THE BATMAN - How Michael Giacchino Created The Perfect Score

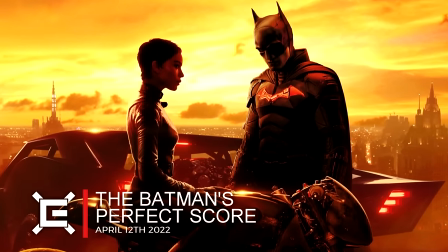10s
The symphony composed by Michael Giacchino for Matt Reeves' The Batman is one that offers different emotions,
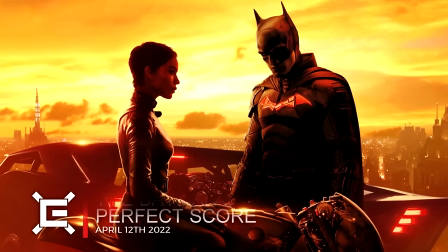17s
differing tones, and is used effectively to tell the story's many transformations.
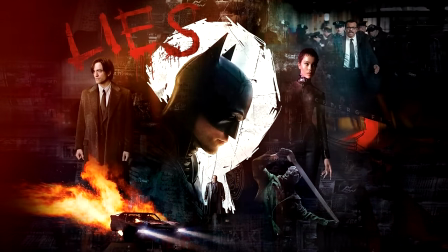23s
Whether it be his brooding theme for Bruce Wayne turned heroic, or the infuse of a twisted children's choir for the Riddler,
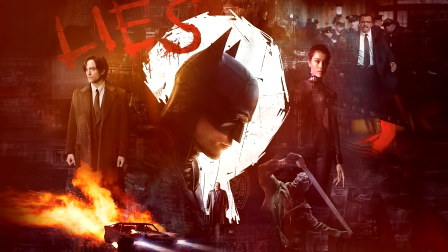30s
the score is potentially one of the best in blockbuster filmmaking this year,
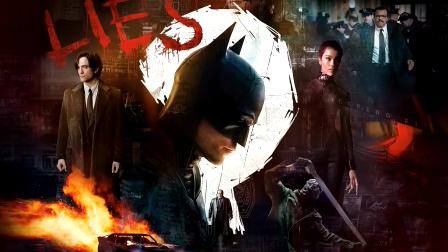33s
and I thought it would be a good idea to pay homage to it and discuss what makes it so great in the film.
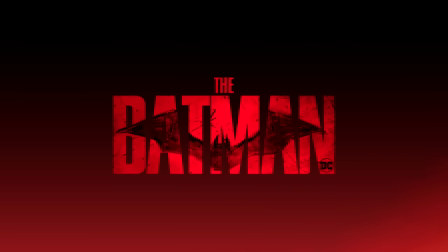39s
In this video essay, I'm going to be discussing Michael Giacchino's perfect score in The Batman,
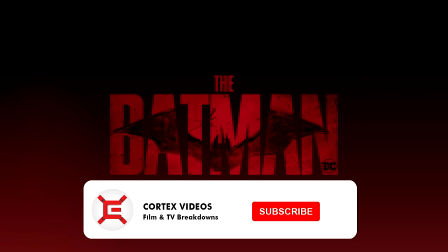45s
and how his music emotionally and atmospherically transforms the images given to us on screen.
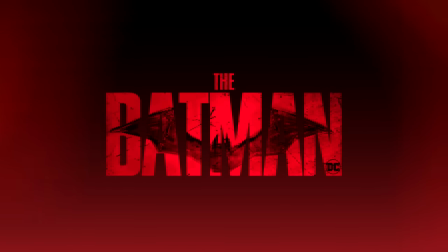51s
But before I get into it, if you want to keep up to date on any of my future content surrounding The Batman and its potential sequels,
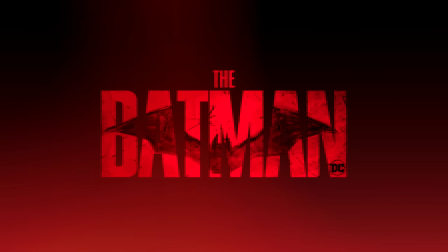59s
then don't forget to support this video by giving it a like rating, subscribing to the channel, and turning on your notifications.
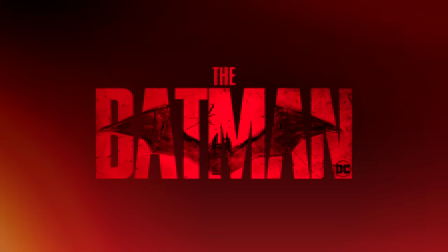67s
Also, feel free to check me out on Twitter, Facebook, Reddit, and Instagram at Cortex Videos, which is all linked in the description below.
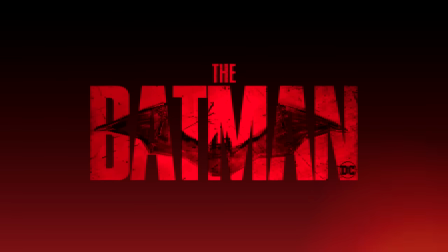75s
But without further ado, let's dive into my video essay on The Batman's incredible score.
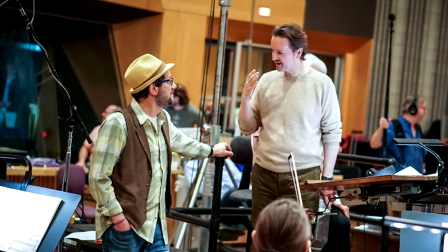85s
So The Batman marks the fifth time that Michael Giacchino and Matt Reeves have worked together on a score,
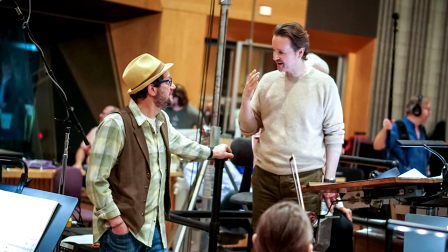91s
and after paying close attention to his previous work on the Planet of the Apes films,
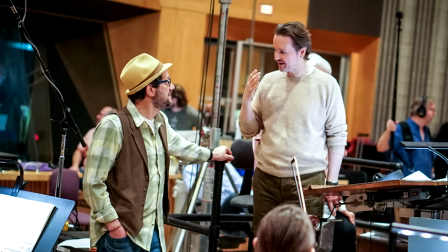96s
Cloverfield, and Let Me In, I was extremely excited to see what the composer would do on The Batman.
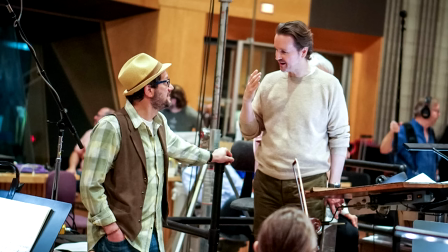102s
Especially when you consider how iconic previous soundtracks have been,
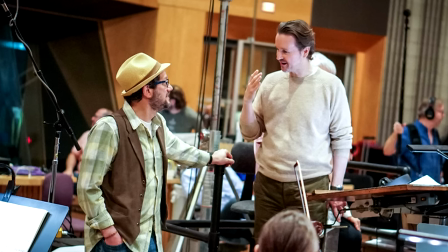106s
whether it's Hans Zimmer's with the Dark Knight trilogy, or Danny Elfman with the Tim Burton films.
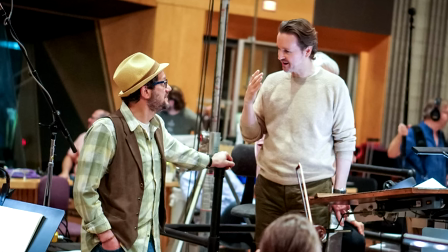112s
And Giacchino himself has done extended work on multiple MCU films, Star Wars, Star Trek,
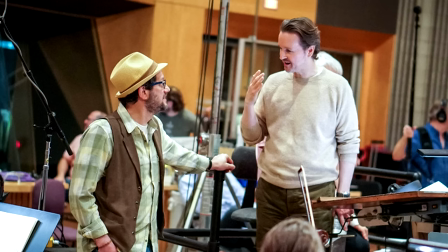118s
and much more, making me question going in, how could he possibly do something different to what was seen before?
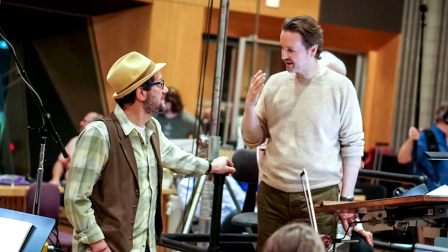124s
Well, just like the character of Batman on the big screen over the decades, a new taste was brought to this world,
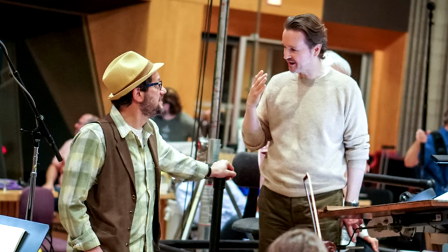131s
as Michael Giacchino came up with a clear identity for the Dark Knight, all while respectfully honouring the history of the character on the big screen.
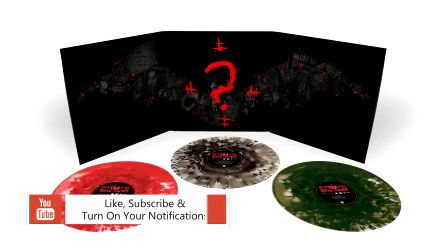140s
Alongside a Batman theme that is already becoming iconic, and one of the best done in the character's history, his total score is bleaker, more brutal, but also balanced with moments of emotion, romantic tones, and ultimately hope, even if there's not much of it.
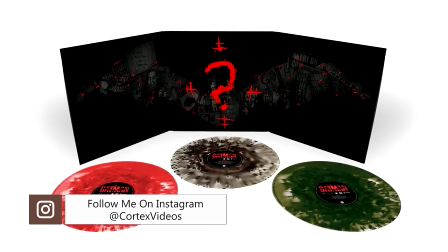157s
And with the common saying that the best film scores often fit the tone of the film and don't go overboard,
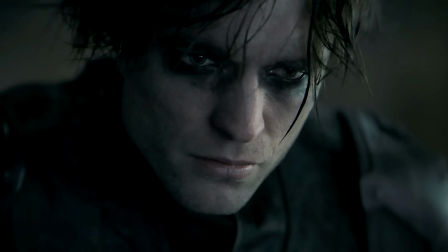163s
I think Giacchino's take is definitely placed in that bracket. As a whole, the music by the composer understands the duality of Batman, giving us multiple sides and different renditions on an immediately established theme at the beginning of the film.
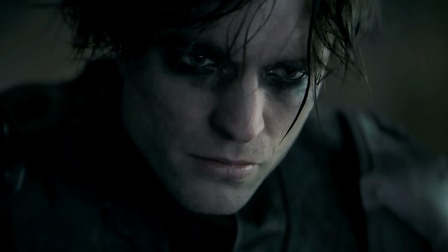178s
Look at how it immediately tells the story of Bruce Wayne and Batman, for instance.
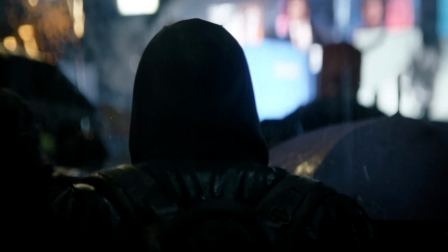183s
On one side, the tracks for Bruce Wayne, and you could also expand that to Gotham, acknowledge the wealth yet decay of the city over the decades, using quite the classical, dignified yet sadder music too.
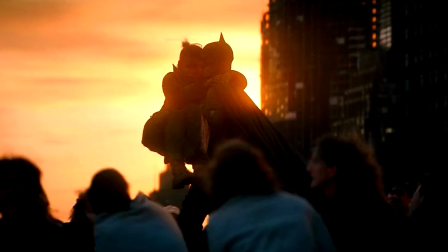197s
It also conveys brighter motifs of what Bruce and Gotham could be, especially during its closing moments.
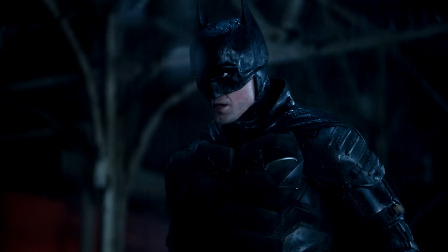203s
But then on the flip side to this, when the score communicates Bruce as Batman, it inhabits more power and mystery, with notes lurking in shadows before building to become almost overwhelming.
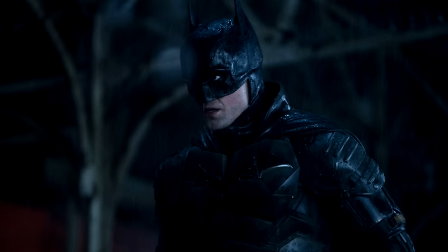216s
It channels the rage and inner pain that Bruce has felt all these years, and what he feels compelled to place on every criminal he fights. That's part of the genius of the opening 10 minutes, which leads to a train fight,
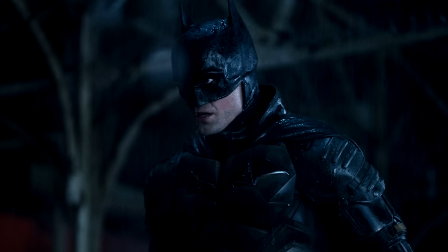229s
really ingraining those feelings in the audience and making us feel what Bruce does, whether that's in relation to his history or what he feels about Gotham.
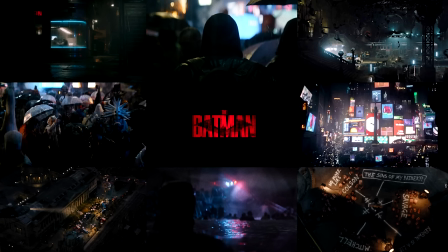239s
With the ever-present sound effects like the rain of Gotham City, the subtle notes by Giacchino make it brilliantly introductive. It's a living and breathing world that we are immediately thrown into and start to understand.